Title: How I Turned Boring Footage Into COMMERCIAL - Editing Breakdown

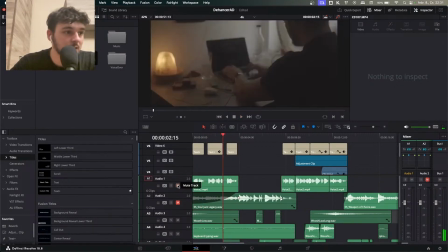And the voiceover said like, And a very good one. and a very good one.
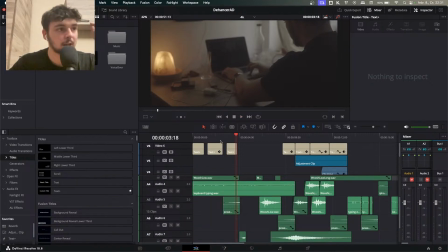So I put in like a riser and I used risers to the full potential. Like I love sound design and I love using sounds, and risers are one of my favorite because it's good to build tension. And this I used riser on -20.
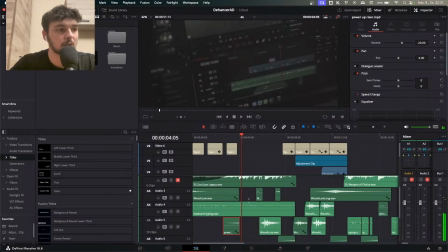So we go to the montage, and with the riser I put a long whoosh as well,
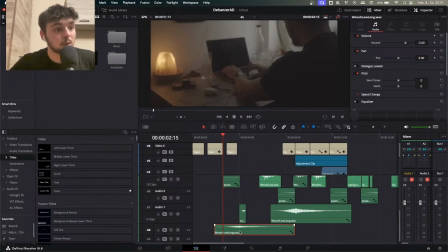and it just helps build the tension and has to transition because the riser stops, like whoosh, stops, stop. But we have the whoosh as well, which has a lot of after sound as well.
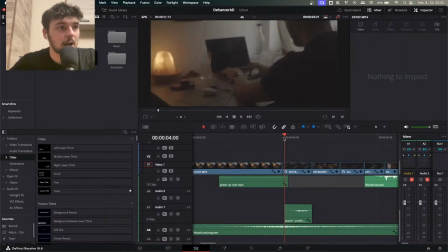So together they are very good. So in the picture we have the scrolling.
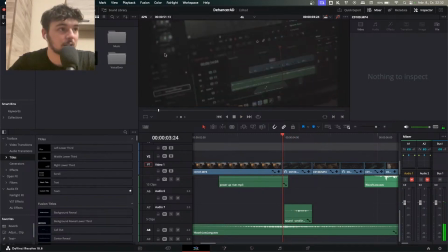I'm scrolling, so on the left side. So I just put a scroll sound effect. Pretty straightforward.
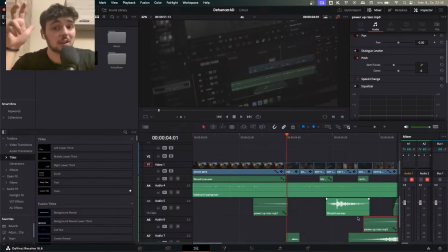Sound design is not for you to actually listen to it. It's for you to feel it.
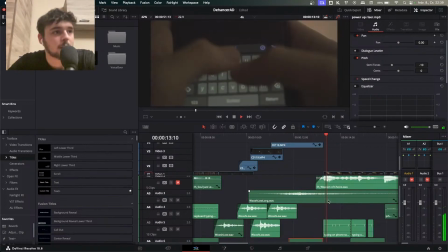And you can't feel it if it's too loud. Okay, and now I'm typing.
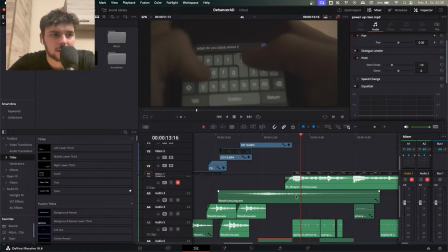And you realize that this whoosh long is like having a sound. You can hear it under it. It's like a tone of sound.
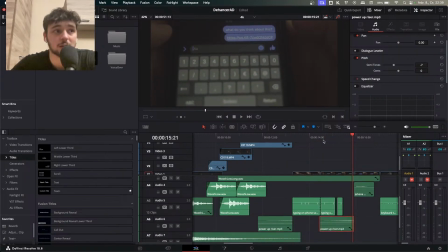Riser. So you realize that, okay, something is coming. Like actually something is coming.
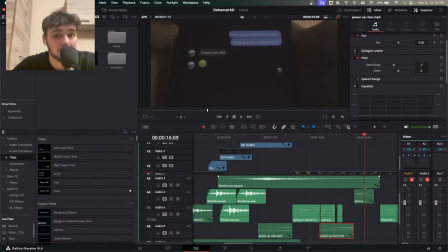And when I get the bad news, this whoosh long stops. Like this sound is in the background. And it's just silence. Like purdy, silence. Silence.
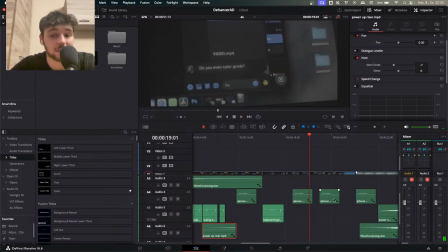Silence. It's still silence. It's just the keyboard sound. And it just gives like an emphasis, gives like a bonus feeling to the part where I get rejected. The silence gives it another like bonus feeling. You know when something bad happens and everybody is like really quiet.
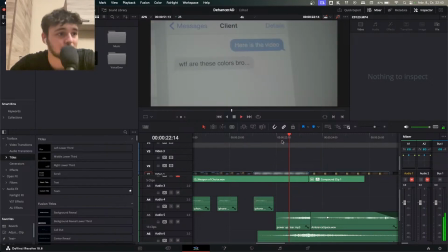So what happens after this? Like we have this bad news. What happens after this? I just lay down in bed and it's over.
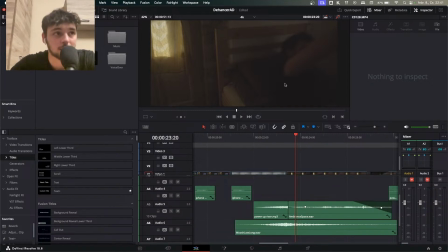And I wanted to show it's over, so I slept. And I wanted to feel that it's over. So I gave in like a space sound. This is the sound. And I put it in so it feels like empty and cold.
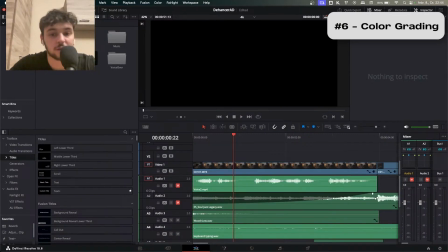Last thing we need is color grading. Of course, this is Dehancer red. I wanted to color grade it with Dehancer.
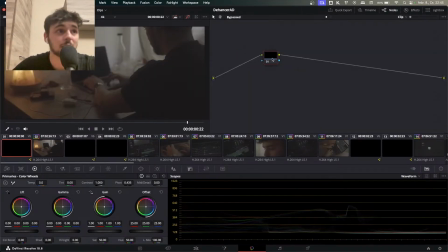And I wanted to color grade it only with Dehancer. So I made 2 nodes. And the second node is where I put the Dehancer. So I have another node just in case I need to change some things.
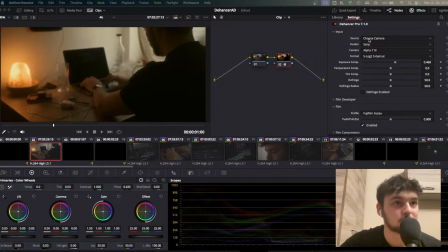Dehancer is in. We choose the camera. It's easy. And then I brought up the exposure, little bit more light, and I chose the Fujifilm Insta-X, I don't know. I chose this film and I chose the glossy paper. When I made this one, I was thinking about like everything else.
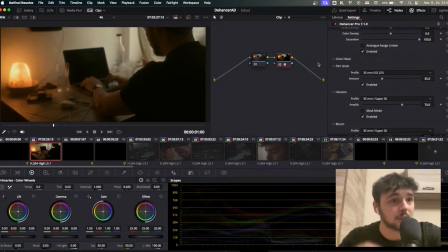So I created like a look for everything else. So I haven't changed the temperature, I haven't changed anything else. I just enabled the film grain, the halation, the bloom, added the Fujifilm, added the Kodak glossy paper, chose the camera, and then I right click and grab still. And I have this still right here.
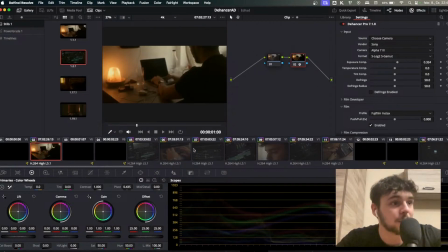This is a still. And every other frame which involved this part, so like this one, I just put on this still.
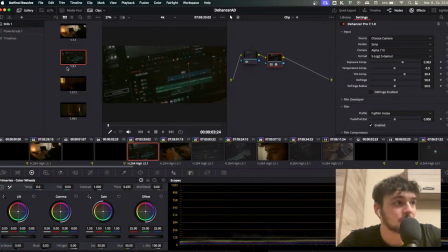And this one, I just put on this still. And then for this, I created a different type because it's different. I had like to tint it and I had to do different things. So I created one look for this as well. And then I just grabbed the still again and color graded all the other screens with it.
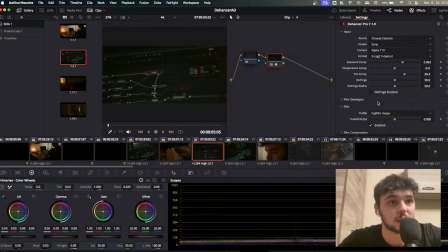And if I need to change some things, I need to bring down the exposure. I just brought up the exposure, or change the tint. I changed the tint and everything like that. When the sleeping part came,
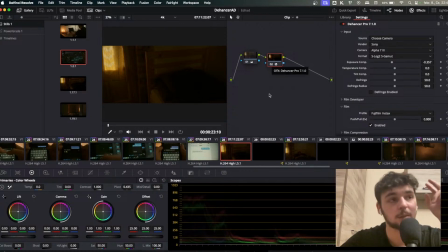I had to put a third one because I took a little bit of like gap between editing these two parts. So the lighting was different because I was using natural lighting as well.